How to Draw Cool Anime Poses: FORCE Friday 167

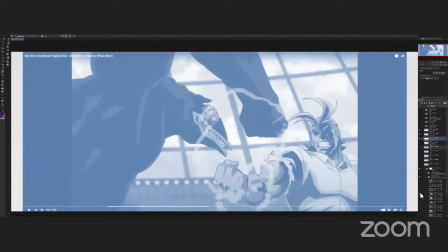let's see and actually i want to draw one for you guys uh let's see which one i think
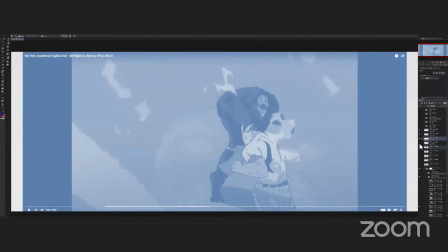let's go for this guy so i grabbed this one because there are some good things
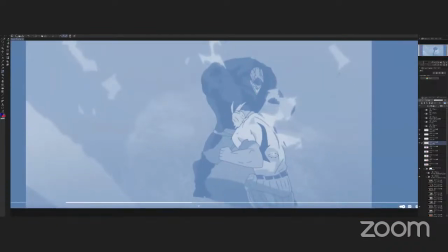happening here i mean if you look at all might's upper body we have this uh we have this arc you know this basically a four shape now we have the curve and this is straight so pretty good beginning Perhaps I think I would add a bit more rhythm to his torso.
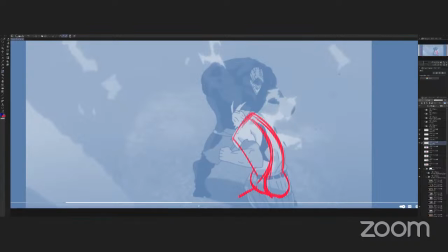And maybe even twist it a bit more for maximum drama. So his pelvis is going that way, opposite to his upper body. Then you have force coming from his back into the shoulder and into this arm. I would change the angle of this arm to be more down here.
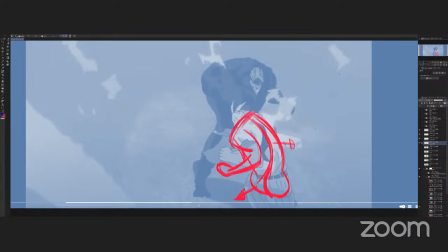I think that makes the silhouettes a bit clearer. So this would be coming out. And then this is very unclear. Again, what's going on here? And the idea is that their punches are colliding, but that isn't visible in the shots.
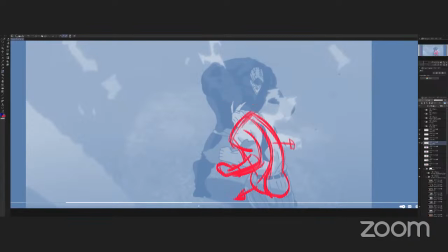So we would have to reposition these characters. Maybe stretch out All Might's arm to be out here.
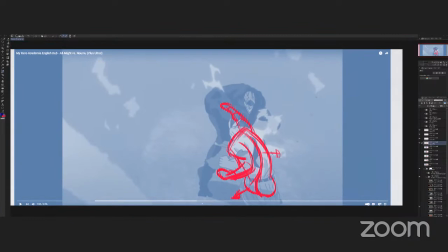and we probably would have to reposition the gnomus so that it's clear. Like this is an important event in these poses. Like their punches need to collide there. So we need to make sure that's that thing.
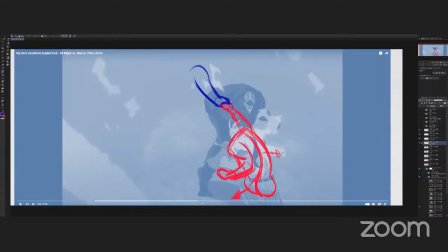That's the main event. So that needs to be visible for sure. So perhaps we need to move the gnomus body to somewhere or over here, perhaps. So this remains in the open. So we would have something like this.
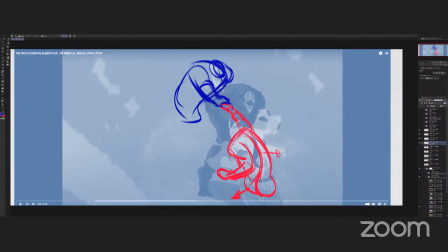Maybe push his body even more so that that fist is really out in the open. So we have a clear first read for the pose. And I think that would make the action a lot more clearer.
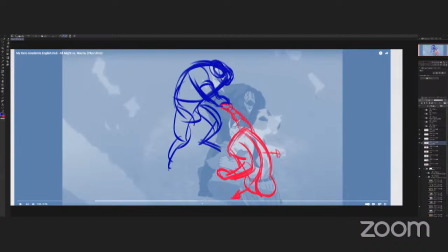And even this guy would perhaps bend him more. I'll really work with those arcs and drive power from its back into the punch. And as a result, I think the camera would have to be placed slightly higher. So you would see more of the floor.
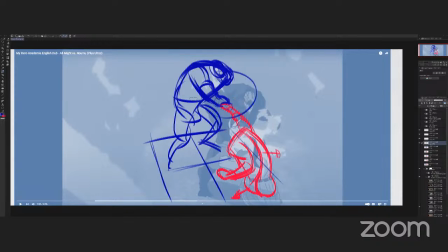And I think that will make a clearer action scene. You can see instantly what's going on and that it's about their punches colliding. all right i think uh my time's up i'm going to hand it over to who's next
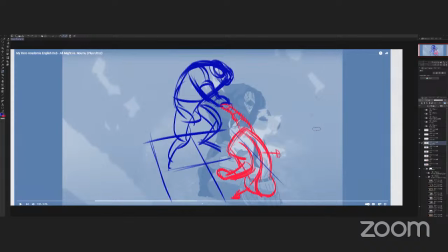mike or yeah i think i'll take over okay cool